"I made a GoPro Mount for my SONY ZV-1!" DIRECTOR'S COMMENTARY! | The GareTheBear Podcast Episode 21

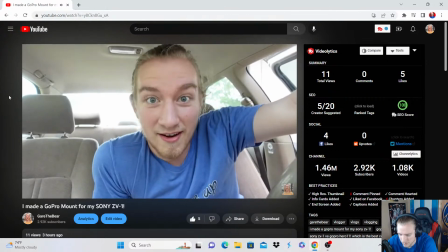(45:24)
That is very, very cool.
I think some value that can be taken from this video.
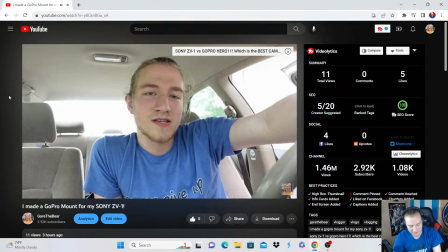(45:29) And then we gotta sometimes making something yourself is so satisfying.
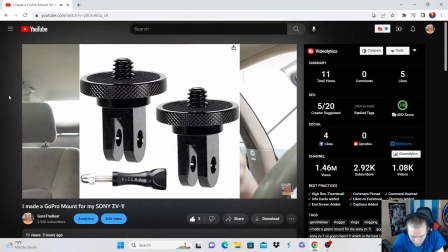(45:33) I'm sure somewhere out there on the internet I could find this particular rig to where it's like a GoPro mount and you have a 1/4" screw and like it fits a camera,
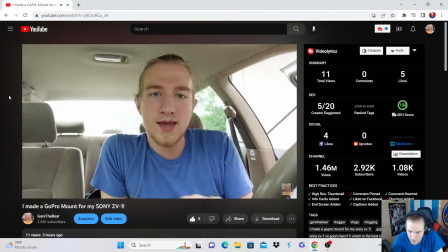(45:41) but something about doing it this way felt really good in my soul.
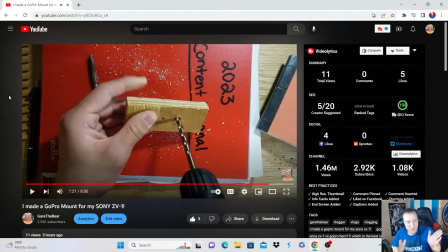(45:44)
You know, I had to cut the wood, I drilled the holes, And see, this, I love this where I like go back and recap what I had to do to get to this point. What I love about this is that it reminds you where we started and how we got to where we are now.
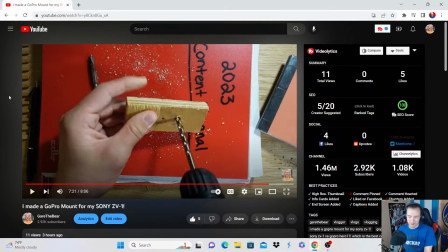(46:02)
I think it's a good recap. And it's quick. And it's not like it's super drawn out. It's like, you know, I was talking about how I loved that I was able to just make this thing. It outlines the journey. Yes, I love it too. It's so awesome. Because it's like, you guys were along with me, and I'm like, sitting there.
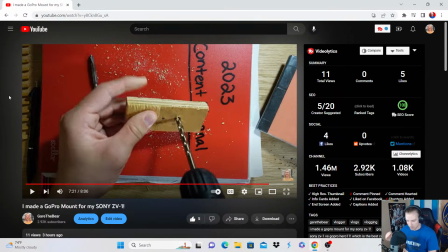(46:20)
I'm like, I love that I was able to make this thing. You know, it felt really good. Starting the recap, it felt really good cutting the wood, drilling the holes, doing the things. Like it's like a recap of the whole journey, and it shows and it really amplifies the fact that at the end of this video,
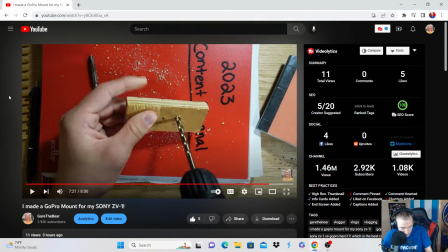(46:39)
I am changed, or there is a transition of sorts, which is really good story actually, really really good story. One of my best videos as far as story goes. The outline of it is just really really nice. It's just, I love it, dude. I love this video.
I bought the screws, and I, along the way, solved problems.
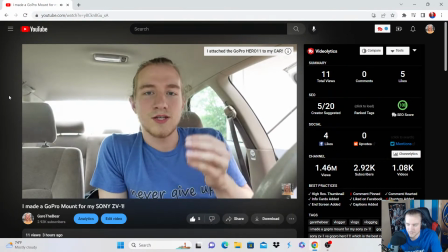(46:57) And I think that is one of the fun things about it is, you know, you not only do you get the thing in the end,
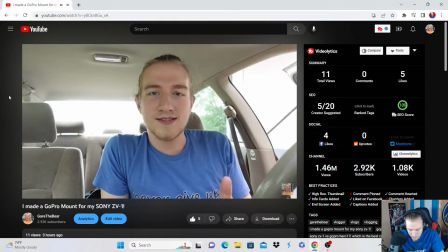(47:03) but you get the experience of going through and jumping over all
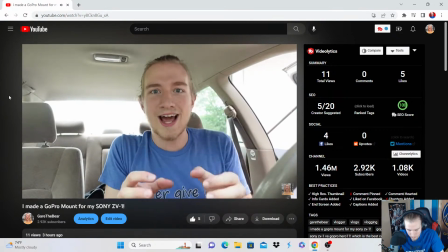(47:07) the hurdles and fixing things and figuring it out. And I think that's something I love so much in this life is being able and being put into situations to where you got to figure it out.
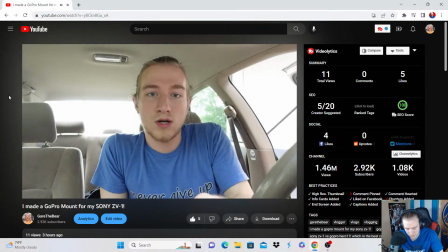(47:16) And once you get out of those situations, like this, where I had a bunch of problems, but I ended up solving them.
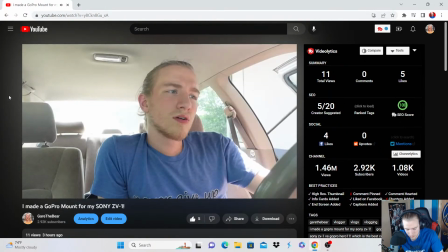(47:21) To me, that feels really, really good, and I really like that. So yeah.
This is perfect.
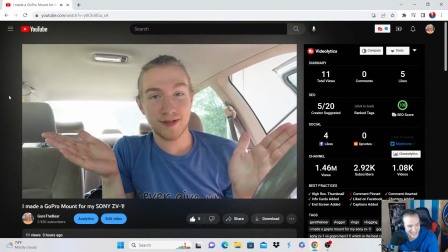(47:27)
I love this. I'm so happy with this.
It's hot in here, dude.
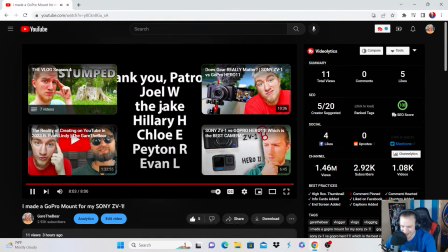(47:36)
Dude, that's it. Dude. And another cool thing is this video.
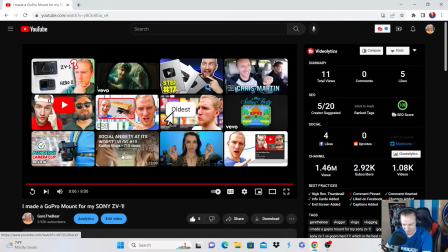(47:42)
Boom. The up next is the big camera video, the ZV-1 review thing.
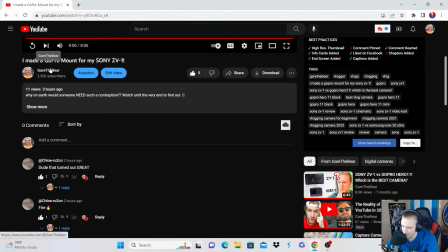(47:48)
So cool, dude. So cool. I'm so happy with this video.
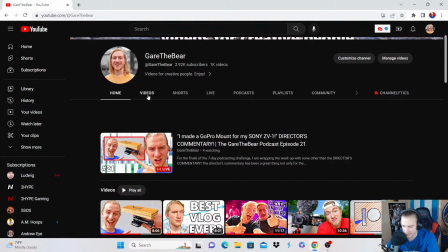(47:55)
I think long term this video is going to do really well. Because it's a searchable video, yet it's got a really good story to it.
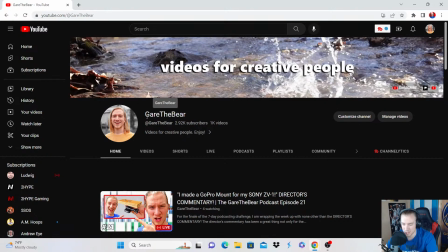(48:02)
Let me know what you guys think in the chat the last 15 minutes or so. I want to do a serious like back and forth with the chat, talking about just everything. What are your thoughts? Like, I know you guys commented on the video, but what are your thoughts to an extension? Like, describe more of how the video made you feel, if it made you feel anything.
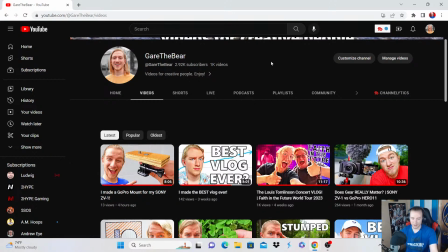(48:20)
Because I'm just so interested to hear, like, I know the video made me feel something. So I want to get your guys' perspective on how it made you feel. Because it just, oh my gosh. Wider audience.
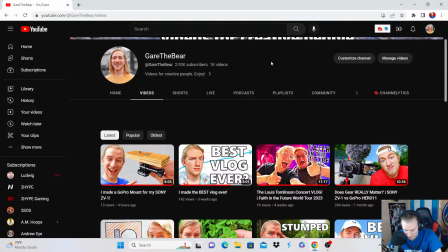(48:39)
We're looking at it's 3 hours in now, so it's got the view duration on the app and stuff. Got more impressions than usual, therefore a lower click-through rate. It's kind of low. It's at 1.6%. It's kind of low. Almost an hour of watch time.
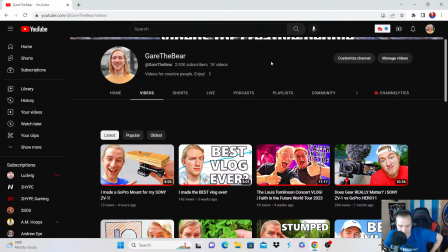(48:58)
Cool. It was engaging, and I like the whole step-by-step process you took us through, as opposed to just, well, I'm done. That's fair. I agree. I like that, and that was something I wanted to. I think there's a line too, because it sometimes can feel too step-by-step. Like it can feel too, okay, I'm doing this, and now I'm doing this, and now I'm doing this.
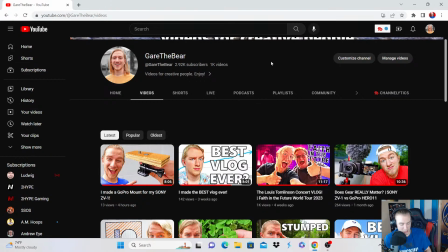(49:16)
Like it feels like if you're not careful, it can feel like an instruction manual, like you're doing the step-by-step thing.